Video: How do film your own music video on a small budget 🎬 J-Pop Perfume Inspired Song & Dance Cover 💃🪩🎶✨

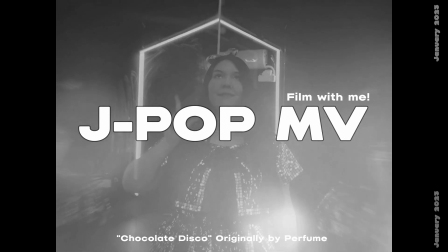0:00 Hello Blossoms and random internet passerbyers, Cherry here.
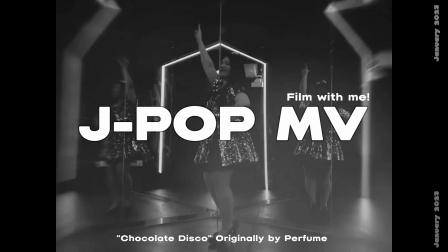0:03 In this video I'll be explaining what it was like to film a music video by myself in a dance studio in Korea.
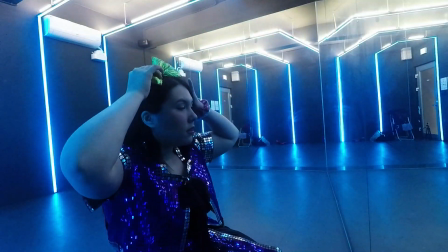0:10 I'll also talk a little bit about the editing process at the end. Let's go!
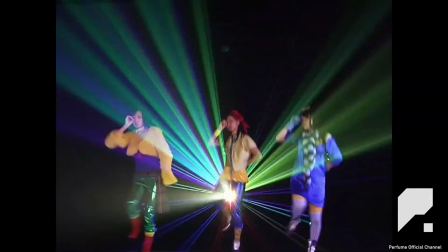0:15 The song I covered was Chocolate Disco originally by J-pop legendary group Perfume.
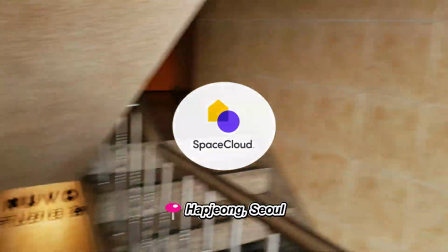0:21 The studio I rented was through an app called Space Cloud and it was pretty cheap. I think for about three hours it was around 20 USD.
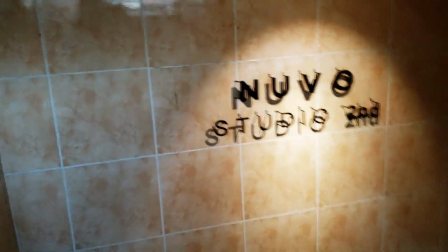0:28 The thing I love the most about these studios that you can rent out in Seoul is that they are self-checking.
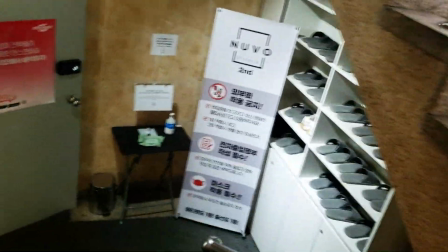0:35 You do not have to interact with a person at all. You just get a code that you enter for the lock on the door
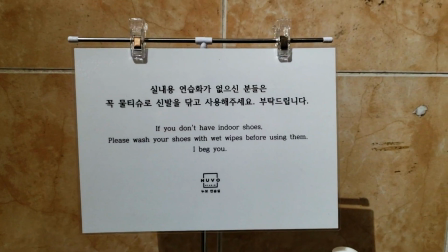0:42 and you get that through email or through text message and then you get inside,
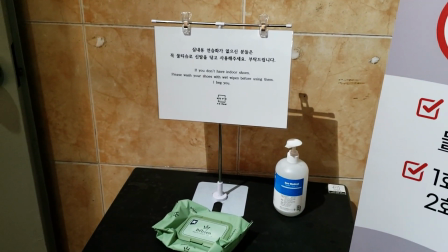0:47 you change your shoes, and you go to the room that you reserve.
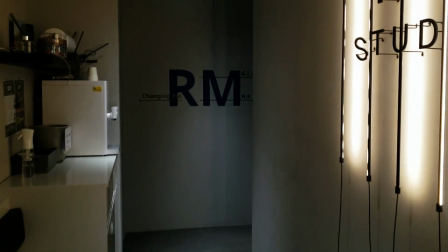0:51 Now there is CCTV everywhere so if something crazy happens it will be captured and if you break the rules you will be caught on camera.
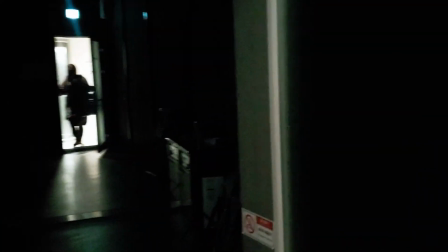0:58 I tried to go for a futuristic cyber vibe to fit the mood of the song so I chose this room because of the blue light
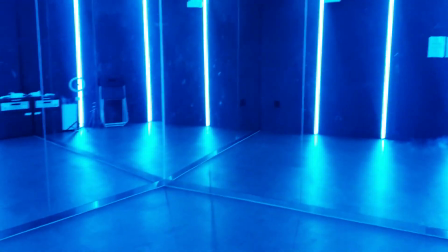1:04 design and I also liked how the wall was mirrored so it looked like there were three versions of me while dancing at once like perfume.
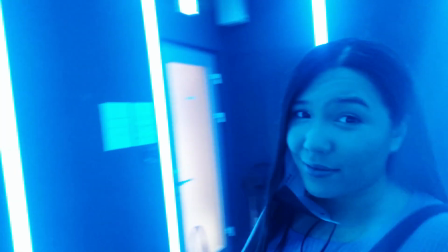1:12 However the downside of the mirror wall was fingerprints and streaks.
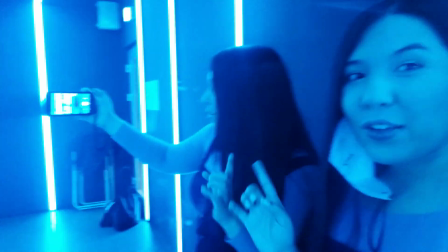1:19 Upon entering the room I immediately noticed how dusty the mirrors were.
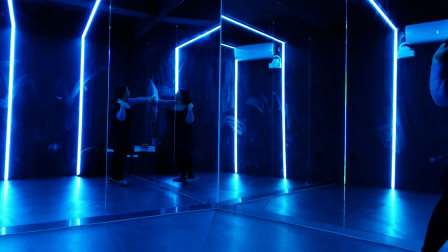1:23 I tried to clean it with some wipes that I found outside of the room and it actually made things look worse.
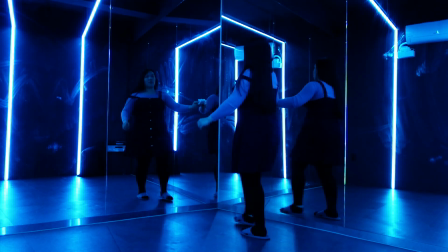1:30 I decided to just deal with it and maybe when I edit the footage it won't end up looking so bad.
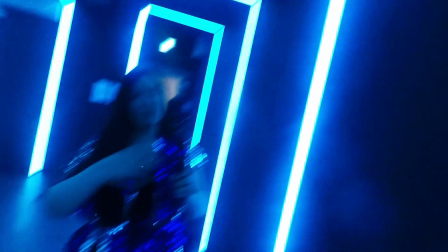1:35 I the clock was ticking and I need to get to work because come to think of it I think I actually only really had two hours
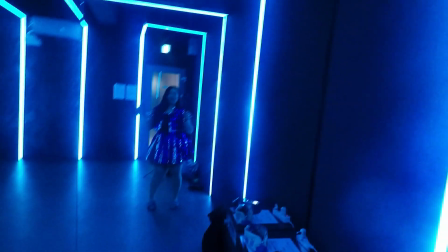1:42 to film in there because even though I booked it for three I think I actually arrived late because I got a little lost trying to find the
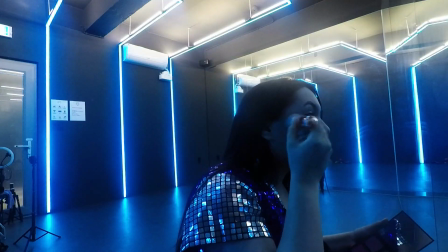1:48 studio but thankfully I already did my base makeup like my foundation and my setting powder at home before I got here,
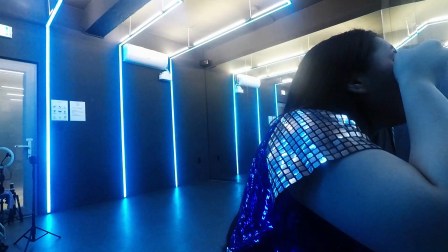1:55 so all I needed to do was add on blush and some lip color. However, the blush did not even show up in the lighting.
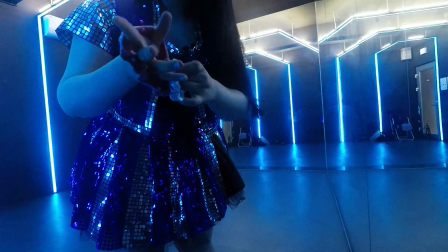2:01 I did not expect to look so blue in this room like a smurf.
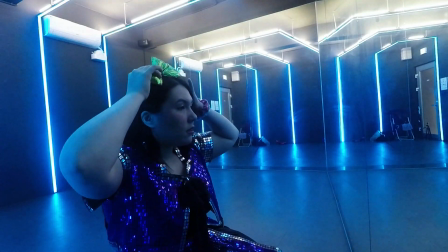2:06 It was very blue, da ba dee da boo da, but we just had to carry on.
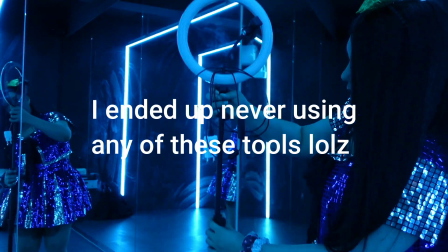2:11 Now it's time to film. My shot list for this time was just going to be multiple dance shots, a close-up lip-syncing shot without dancing,
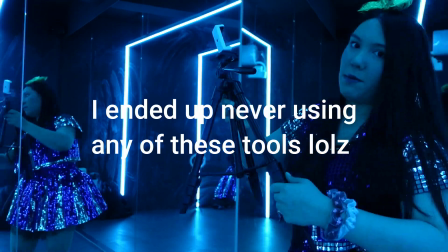2:20 and then some fun freestyle moving around shots with some poses here or there.
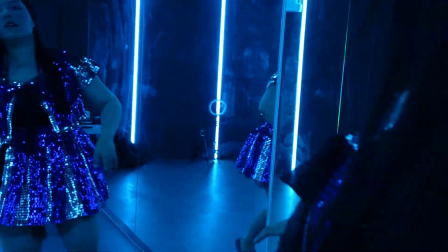2:25 The camera would essentially stay in the same position on the tripod, and I would just move the tripod more forward or back, depending on how much of myself I wanted to have in the shot.
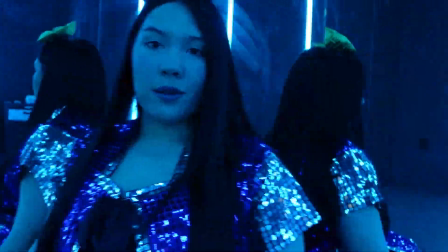2:34 First, I tried some sitting down on the floor shots, but those looked kind of awkward, so instead I just moved on to the first standing and lip-syncing shot.
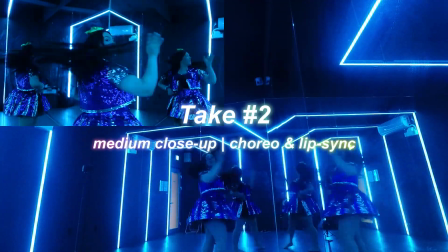2:42 Next, I did another close-up shot, but instead of standing still, I also did the choreography while lip-syncing.
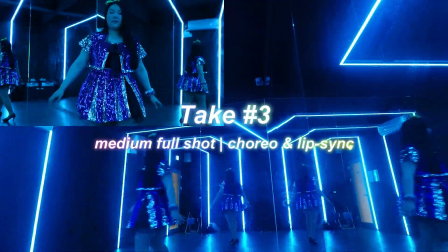2:47 Then I pushed the tripod back a little bit and did another dancing while lip-syncing shot.
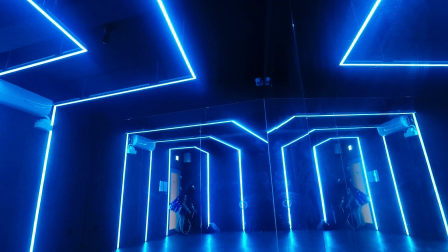2:52 Then I pushed the tripod back as far as I could in the room to get a full body shot.
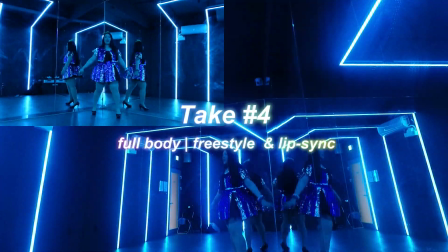2:57 I tried to do some freestyling and cute poses but ultimately I actually ended up
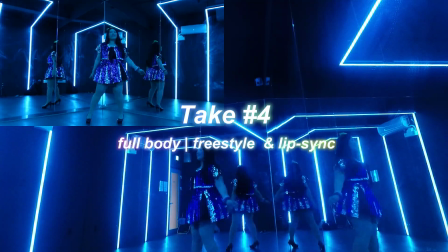3:02 scrapping this footage from the final video because it just looked a little bit too out of place compared to the other clips.
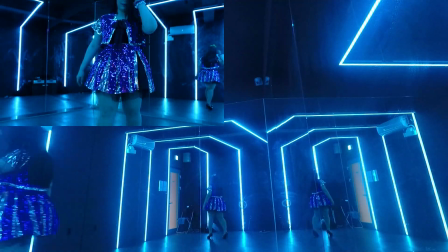3:08 Next I did the dance and lip-sync at the same time to the full song with My full body shone.
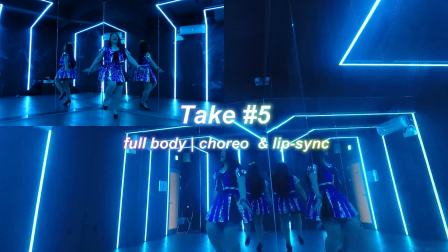3:13 And I just gotta say, I love how these high heels make me look tall. My big insecurity is my legs looking short. Because I am short. I mean, it's just reality. But I really wish I had longer legs. Also, major props to me dancing in these. And I did not fall, not once. My ankles are thanking me.
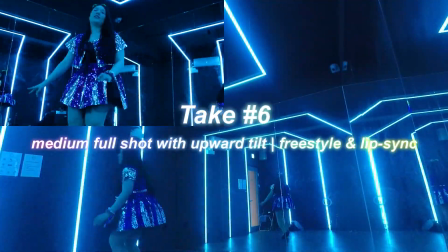3:34 Finally, the last thing I recorded was I tilted the camera upward a little bit and did some freestyle dancing around and posing.
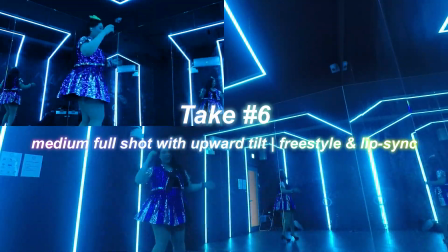3:40 and I also ended up scrapping this footage as well from the final video since it just looked really out of place compared to the other shots.
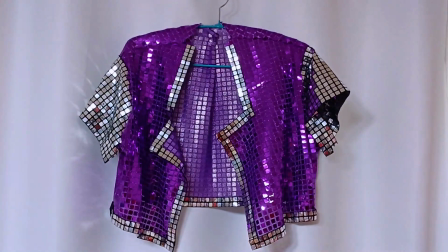3:46 Let me talk about the outfit. So I made this outfit from scratch. Yes, I did.
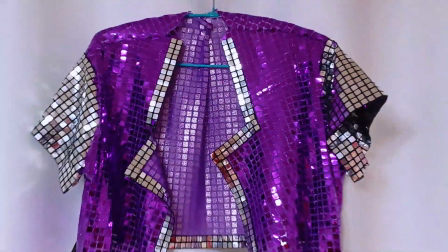3:51 But I did not make this outfit specifically for this video. I actually made it back in 2021 when I was watching Girls Planet 999
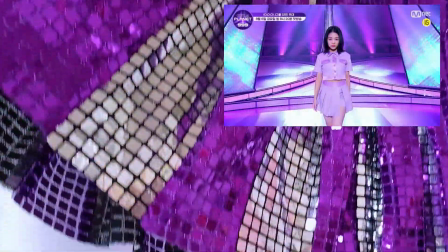4:01 and I wanted to make an outfit that was a little bit similar to their purple outfits that they wore.
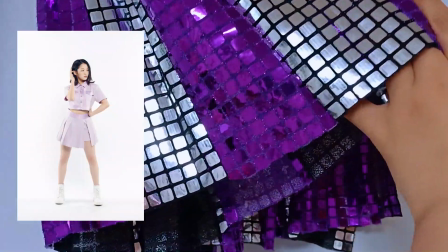4:07 But I thought it was too plain. I wanted some bling bling.